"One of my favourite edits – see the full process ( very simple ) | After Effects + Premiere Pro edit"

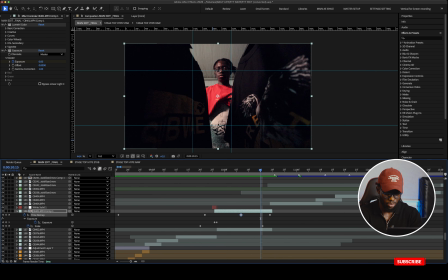(9:11)
Yeah, but it wasn't too much because without the time remap,
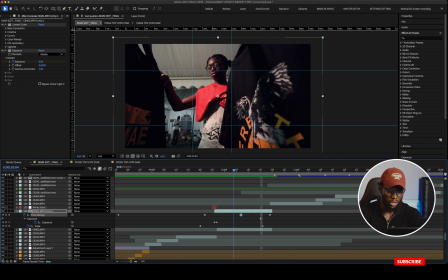(9:17)
the effects could have been achieved anyways, but just to speed it up a little bit.
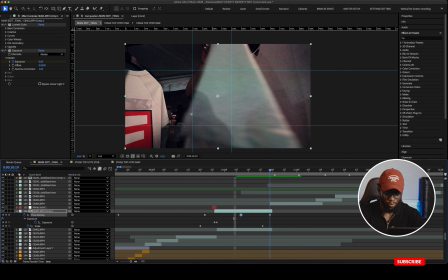(9:25)
Yes. So I cut exactly in between to review the next subject.
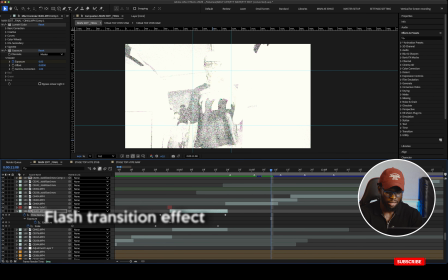(9:34)
Then here's a flash effect. You can achieve this by using the exposure. Animate your exposure from the highest to the lowest.
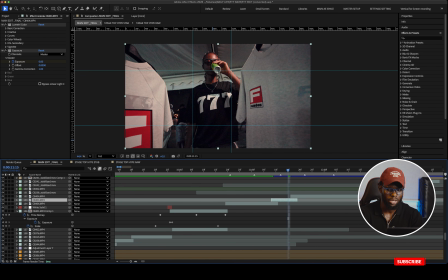(9:45)
So as soon as it changes, then flashes to the subject drinking, flashes again to a close-up. So it is more like a close-up than to a whip pan.
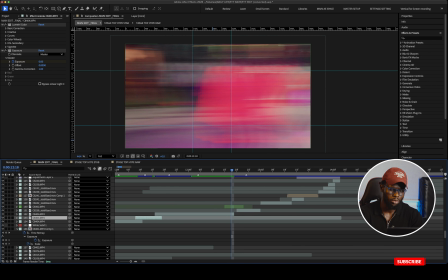(9:59)
And I added the slow shutter motion blur again to help sell the whip pan a bit.
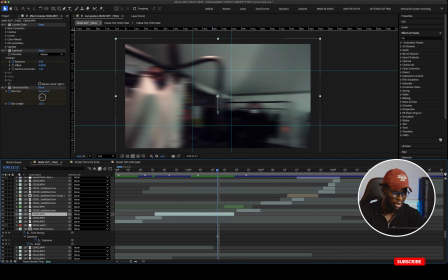(10:06)
And also I think I applied a directional blur to the whip pan
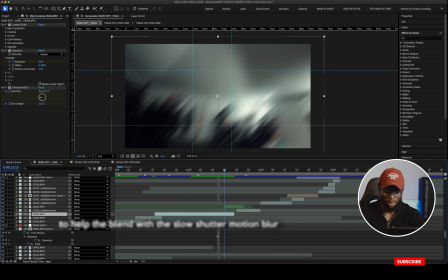(10:12)
to sell the effects more so that it could blend with the other motion blur that I added.
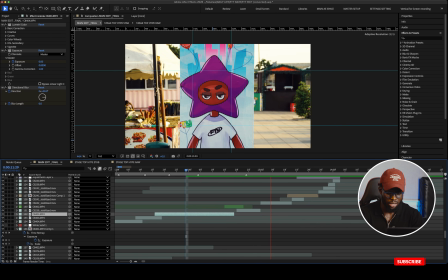(10:17)
So it goes this way. Yeah, right.
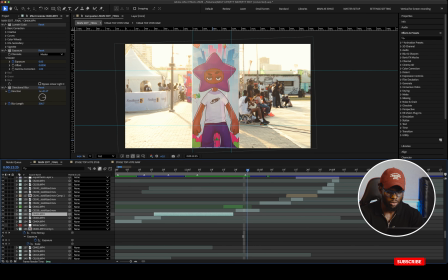(10:25)
So motion blur to transition to the next scene. So this part, I don't know, yeah, it's more like a match cut, but not a quick match cut. So it's the same subject we are seeing in frame.
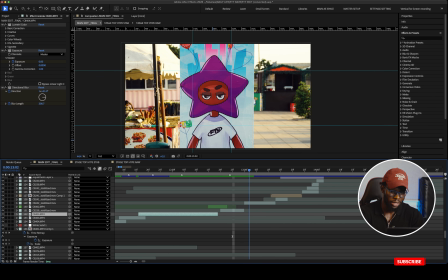(10:40)
Then to a medium close-up, then to a close-up.
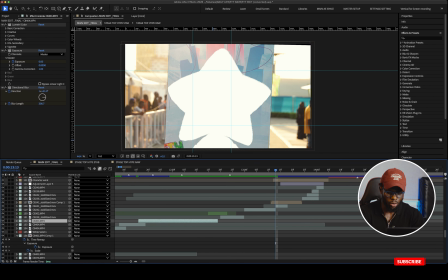(10:49)
But then when it gets closer, then when it got closer,
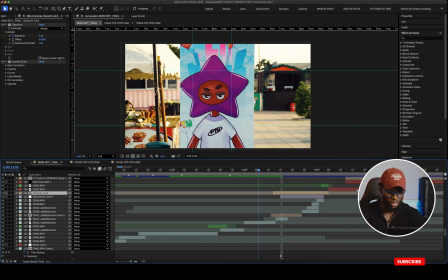(10:57)
Then I introduced this animated character because it's the same thing that was on the board.
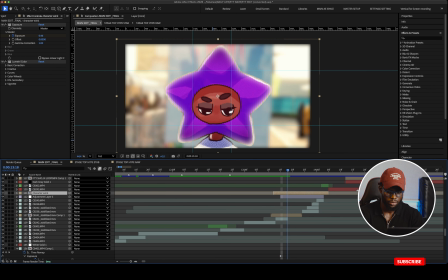Yeah, and this was animated by JX. Shout out to JX.
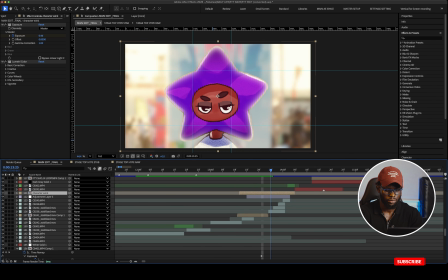Yeah, and when the character pops out,
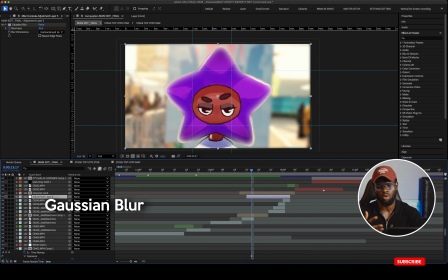(11:24)
I applied a Gaussian blur behind it to sell the effect more, to show that the character has popped out of the box.
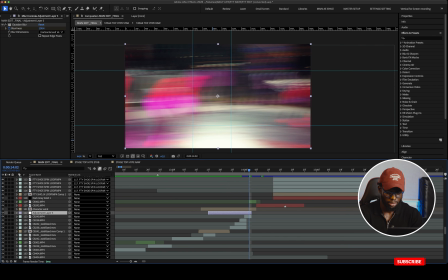(11:40)
Then I introduced the motion blur again to transition to the next one, to the next scene.
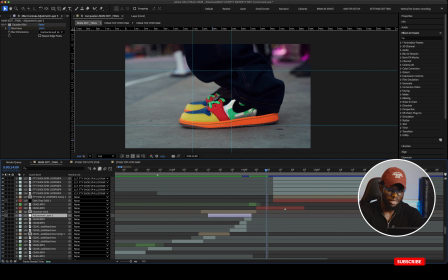(11:48)
So this one of, I think, yeah, this is my favorite part. The stomping feet.
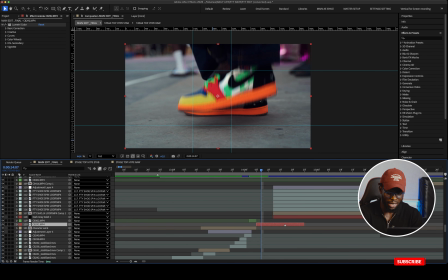(11:55)
So as soon as the feet lands on the ground, it cuts to this video.
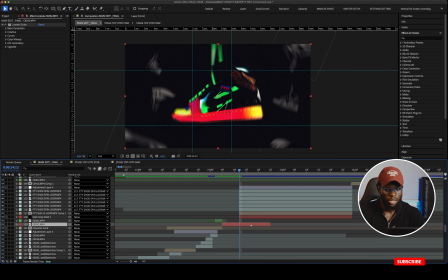(12:02)
This video of the shoe. So I actually requested for a 3D version of the shoe, but it wasn't available. And they only had a video made by someone. So they sent this to me. It was on the black background. I'm like, okay, cool. I can just time remap it to sell the effect.
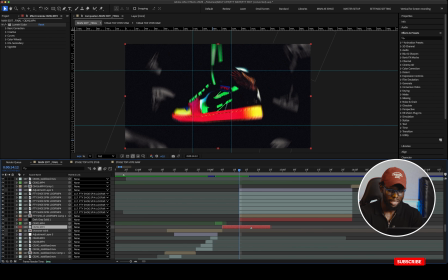(12:22)
So this, as soon as it hits, then I sped it up.
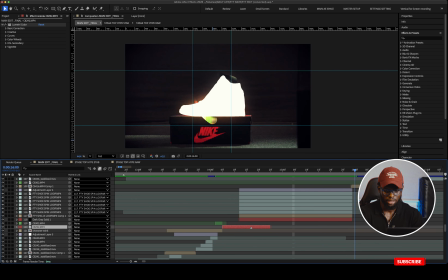(12:31)
Then reversed it backwards. Yes. So it's just one.
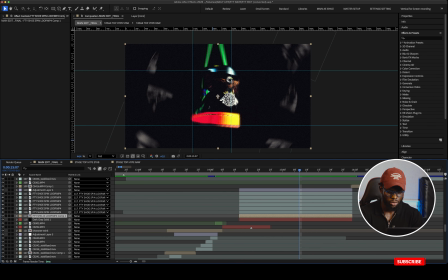(12:39)
So this is the original video. Then I duplicated it around it. Added a little bit of noise on the entire scene. And also radial blur,
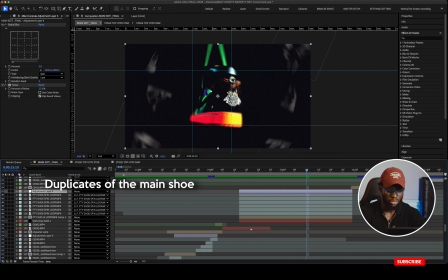(13:00)
so that the focus is on the main shoe. So as soon as it comes back and hits in this position, then it cuts to this video.
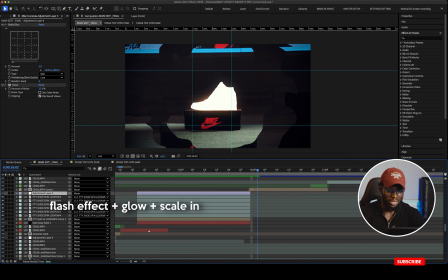(13:10)
So I introduced this one with a flash cut of the shoe with glow on it
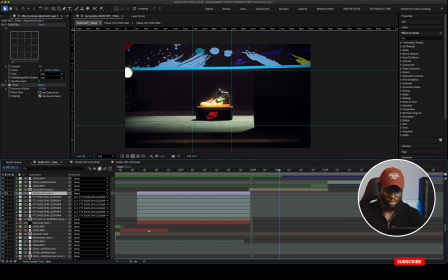(13:18)
as it's zooming backwards.
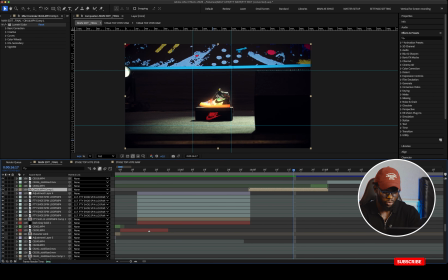(13:20)
I actually think it's a skill. If we enter into the composition,
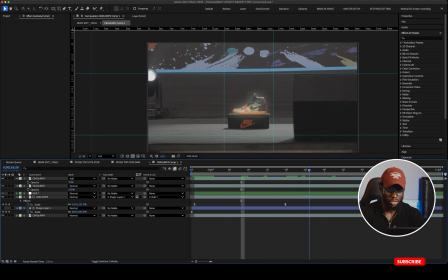(13:26)
could see that it was scaled backwards to achieve the effect.
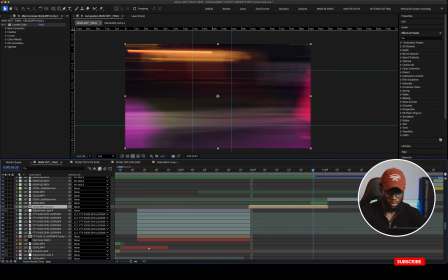(13:35)
So back to the main edit. Then another slow shutter motion blur again.
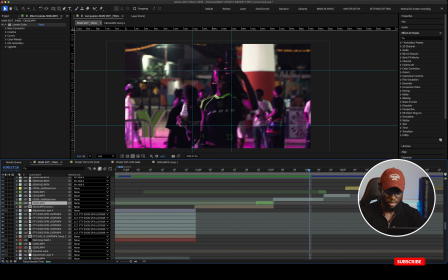(13:44)
So there's a normal simple cut shot. The motion blur again to another one.
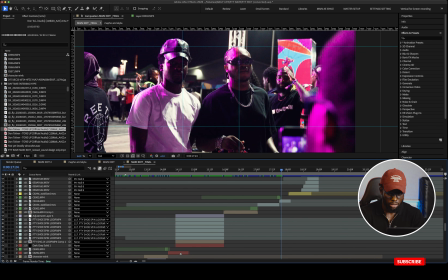(13:56)
So another motion blur to transition into this scene. Then cuts to this scene of these girls too.
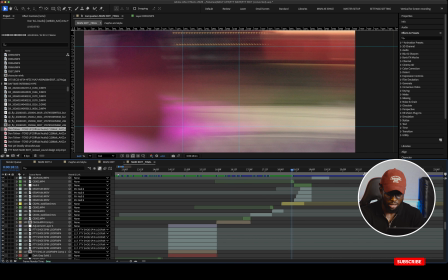(14:07)
Then another motion blur to transition to the next scene.
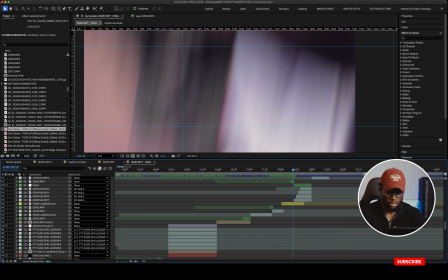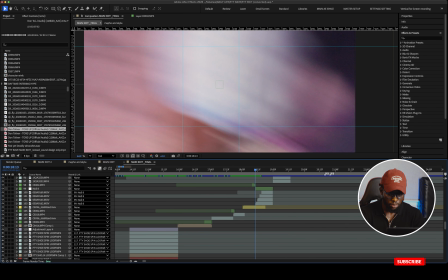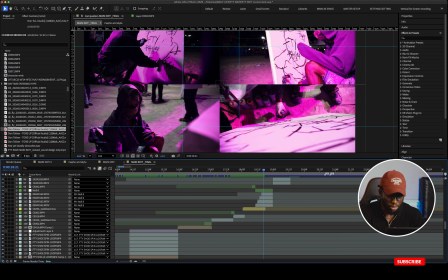(14:28)
So this side actually it's
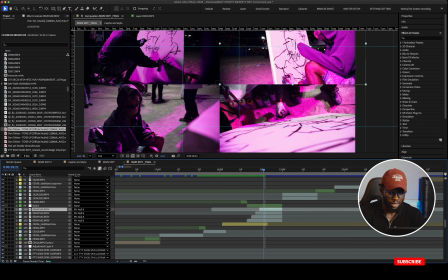(14:32)
a grid,
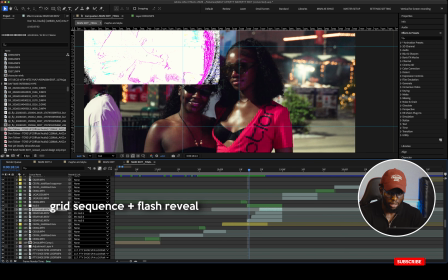(14:37)
and I reviewed the grid with the flash effect.
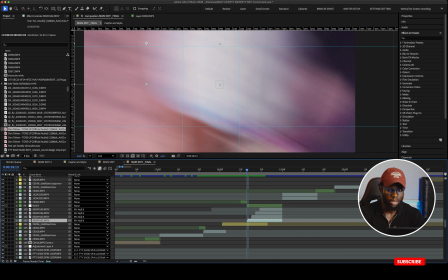(14:41)
As I mentioned early on, you animate the exposure from the highest to the lowest. So I did that for all the clips, and I sequenced it so that it reviews sequentially like this.
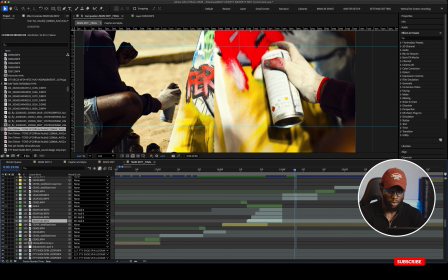(14:58)
Then now to another grid of close-ups of the graffiti artist.
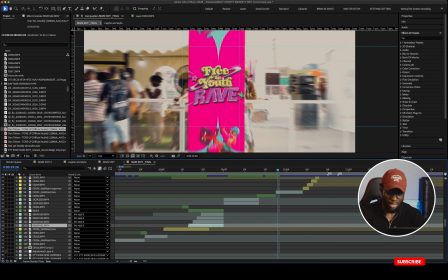(15:05)
Then another motion blur to transition to the next one. So this side is actually a crash zoom, goes in this way, then match cut
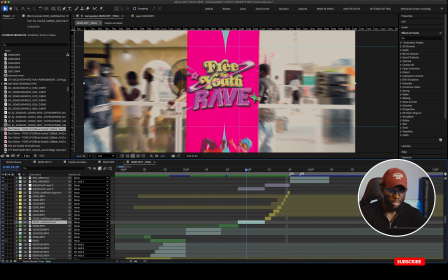(15:18)
of the logo, the event. So crash zoom, match cut,
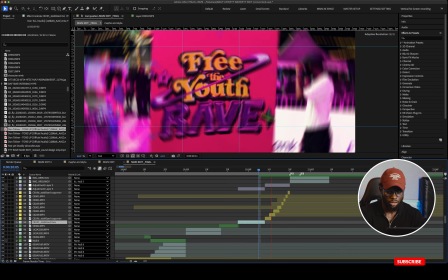(15:28)
crash zoom, match cut.
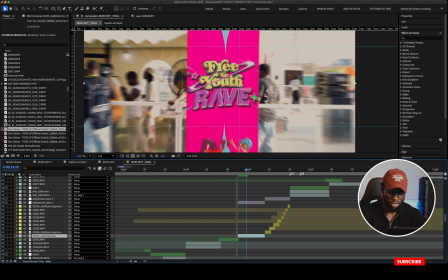(15:30)
So the idea was it's crash zooms, match cut fast, that was a like quick cut,
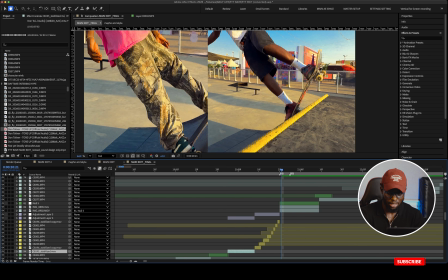(15:39)
then to slow motion of these guys skating, then motion blur, then another slow motion again.
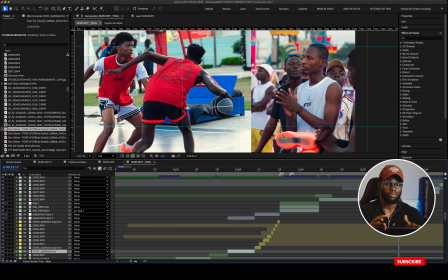(15:47)
So it was more like fast to slow, then fast to slow. Keep you engaged without straining your eye. So it's not quick cuts throughout. It goes fast then goes slow, fast and slow. Makes the video enjoyable.
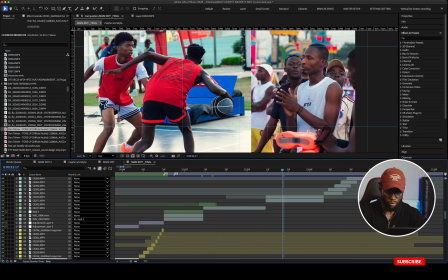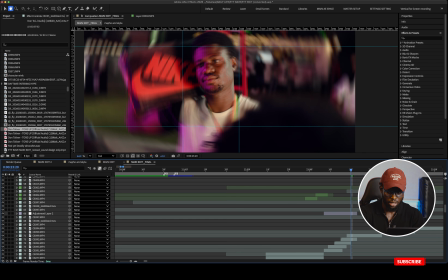(16:11)
Then another motion blur to transition. So another match cut again. This is a match cut of the faces of the basketball players. I also apply the radial blur around it so that
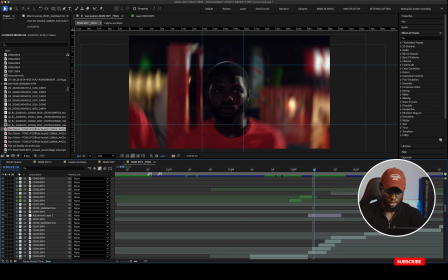(16:26)
the unwanted areas are hidden, and also keeps the focus on the subject.
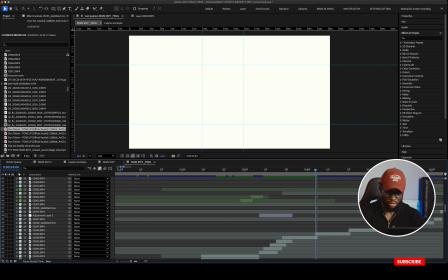(16:33)
And here flash review effect again. Another flash review effect again.
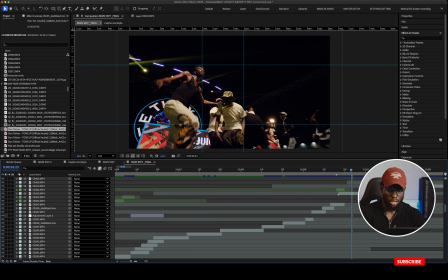(16:41)
I think yeah, the same thing throughout. Then fast cut to the main event, the main rave.
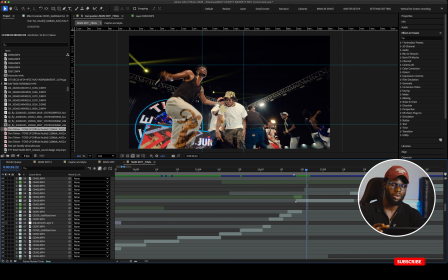(16:51)
So because it was the entire video was built around momentum, this particular side I added wiggle effects,
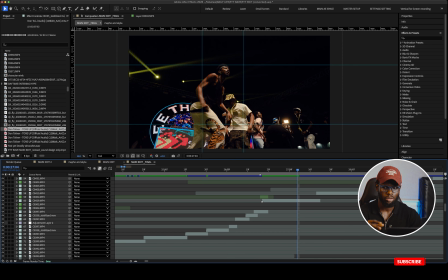(17:01)
and also I took my time to cut out peculiar motions that could sell the energetic vibe the event was giving. So from this side going,